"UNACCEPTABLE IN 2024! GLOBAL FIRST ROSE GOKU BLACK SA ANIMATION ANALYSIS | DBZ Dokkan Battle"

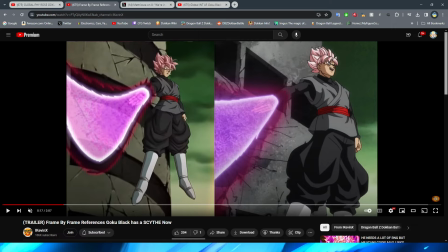(25:14)
they released the blue uh the blu-rays um somebody in the comments let me know on that because i'm actually not sure i know they do that for jojo though regardless though definitely
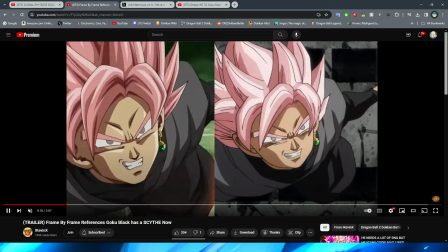(25:24)
very nice looking shot yeah so i guess to be
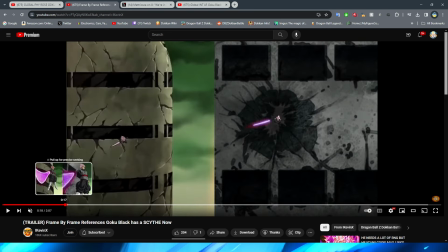(25:29)
fair right that is kind of what they do in the
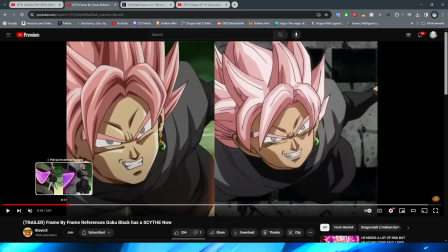(25:33)
anime where they have a png just sort of slide around but i feel like the difference is that the anime one the frame rate looks a lot more fluid
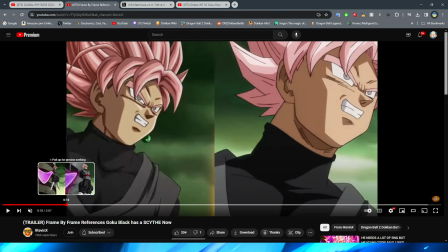(25:42)
right in the way that it moves and the docon version looks a lot more like choppy like let's watch that bit in full-time
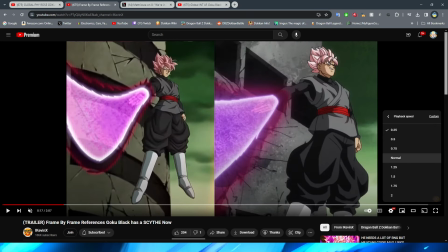(25:50)
speed right
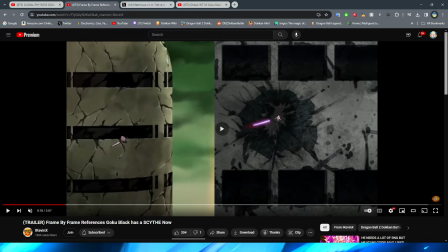(25:52)
yeah the anime version just feels a lot more fluent in the way that he moves like that right also interestingly enough the uh the keyblade is like glowing more like you can see the actual like outer glow of it um on the anime version but then when you have the dokkan
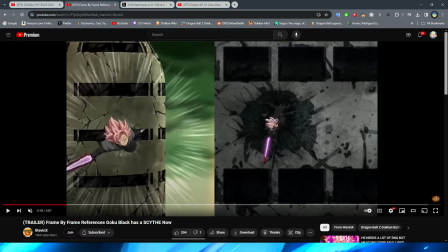(26:09)
version it's just like it almost looks like a prop of the keyblade rather than the actual keyblade something else that's really interesting by the way
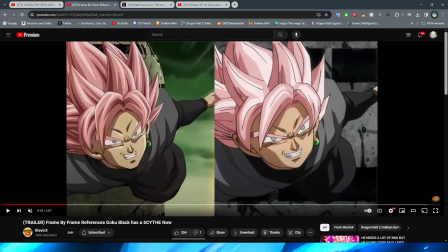(26:16)
is that i know that the goku black arc does look like this in certain sections but um in terms of the animation style but it's interesting that also again they improved on the face i would say but it's not this like more flat colors they have a lot more shading
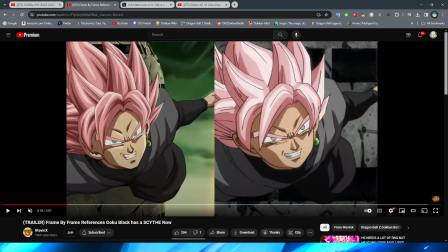(26:31)
on it right like this is basically just one shade here right and there's not like really much lighting effect and even on the hair you can see right like the colors
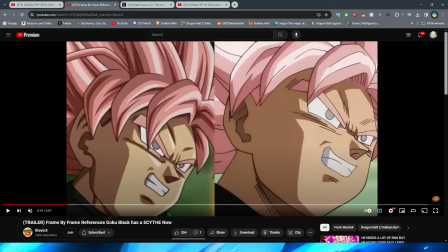(26:38)
are a lot more simplistic, where on the Dokkan version, even as we transition to here, you can see that, dude,
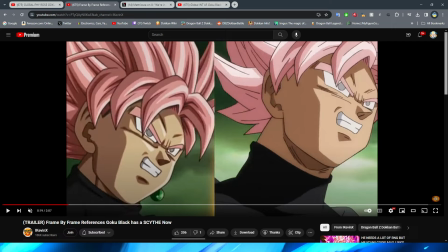(26:46)
the shading is so much more dramatic on the Dokkan version, which is really interesting. I don't know why they decided to do that, and they didn't make it look a little bit more like the more like flat colors of the animator, the more simple colors, whatever you would call that.
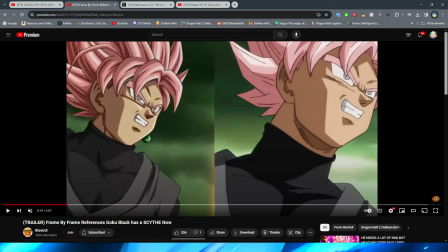(26:59)
Again, as I always say in these videos, I always like the preference. I don't think I do this time, but I'm not an animator, right? I just look at the funny Dokkan PNGs all the time, I have a pretty good idea of what makes these animations good.
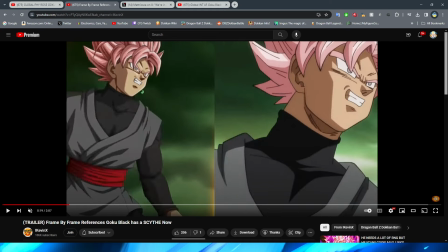(27:09)
So, forgive me if I'm not, you know, up to snuff on my, you know, professional animation terms. But, yeah.
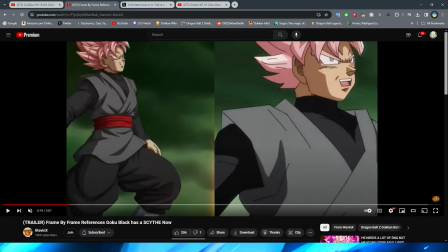(27:16)
They definitely improved the faces. I have to give Dokkan that. Thank God they didn't keep to the source material for this one.
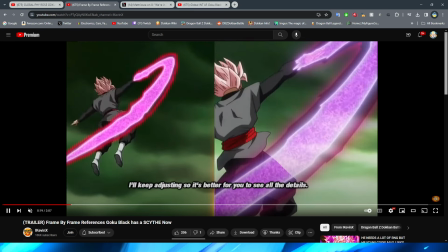(27:24)
Because, holy moly, dude. That is a little yucky. I'll just keep adjusting it so it's better for you to see the details.
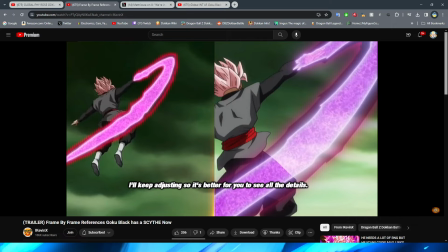(27:31)
Thank you. I appreciate it, my boy. yeah definitely uh very very good job on improving some of that for sure um
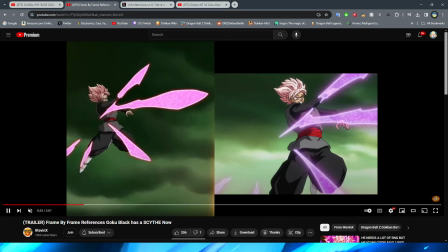(27:40)
goku black spinning around here right yeah definitely better than that face for sure yeah so i think here's the
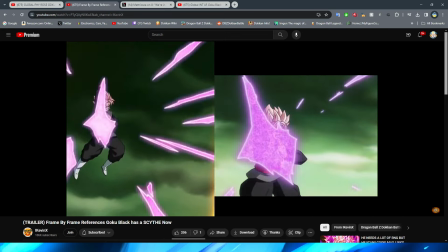(27:46)
big difference when it comes to the anime and the um dokkan version of this
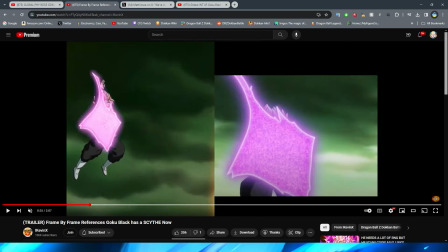(27:52)
right it is definitely the quality of the or not
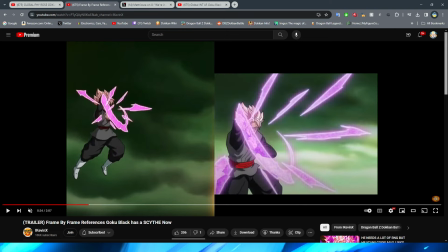(27:57)
the quality but like the look of the key right the look of the ki in the anime is a lot more transparent it's a lot more see-through right and it
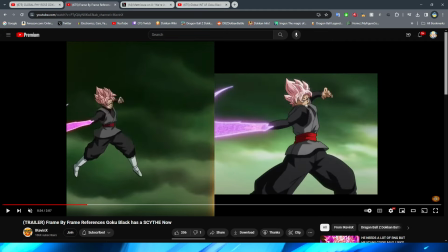(28:07)
looks a lot more like energy rather than these just like globs of
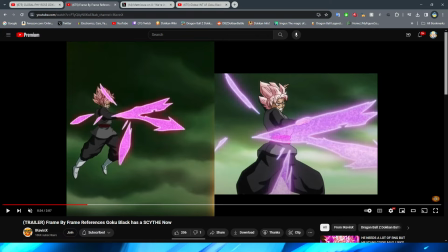(28:12)
goo like this kind of looks like he's throwing like obviously there's a little bit of like noise effect in there right there's a little bit of that like fuzzy static look to it to obviously kind of emulate what the anime is doing but it kind of looks like he's throwing clumps of majin
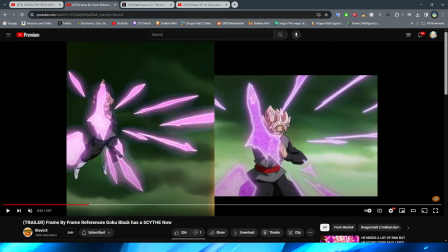(28:29)
buu at him rather than it being more like energy right or he's throwing like bits of ditto at him or something that's why i was
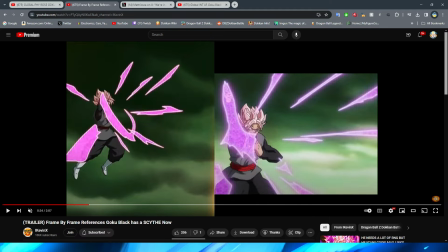(28:36)
saying like when we got to here this looks so much better than even just a frame before because you can tell it looks a lot closer to what
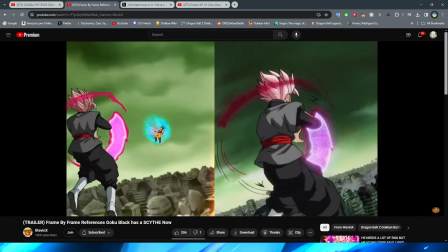(28:44)
the anime was trying to do with that so then the spin around right i definitely think looks really good right that i think they did a very good job emulating for sure and again they definitely improved on the uh facial facial expressions as well and i think they pretty much nailed the effects
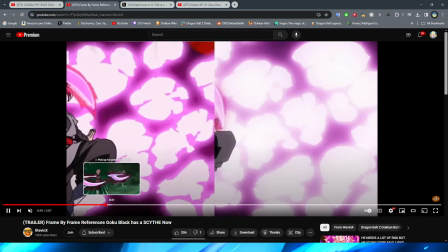(28:59)
for that um so overall like pretty decent on this one right um
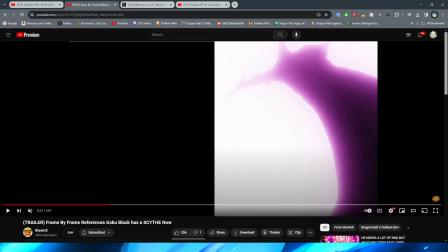(29:05)
but you know nothing insanely crazy moving to our next animation we have the key
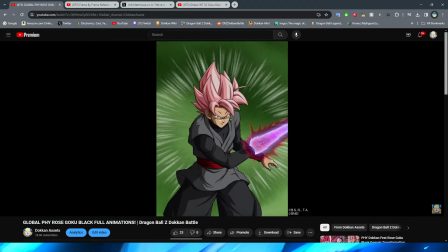(29:11)
blast nullification where we have this very very simple animation
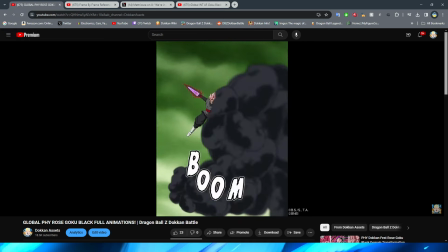(29:17)
here right where Rosé basically just cuts the key blast in half and it explodes.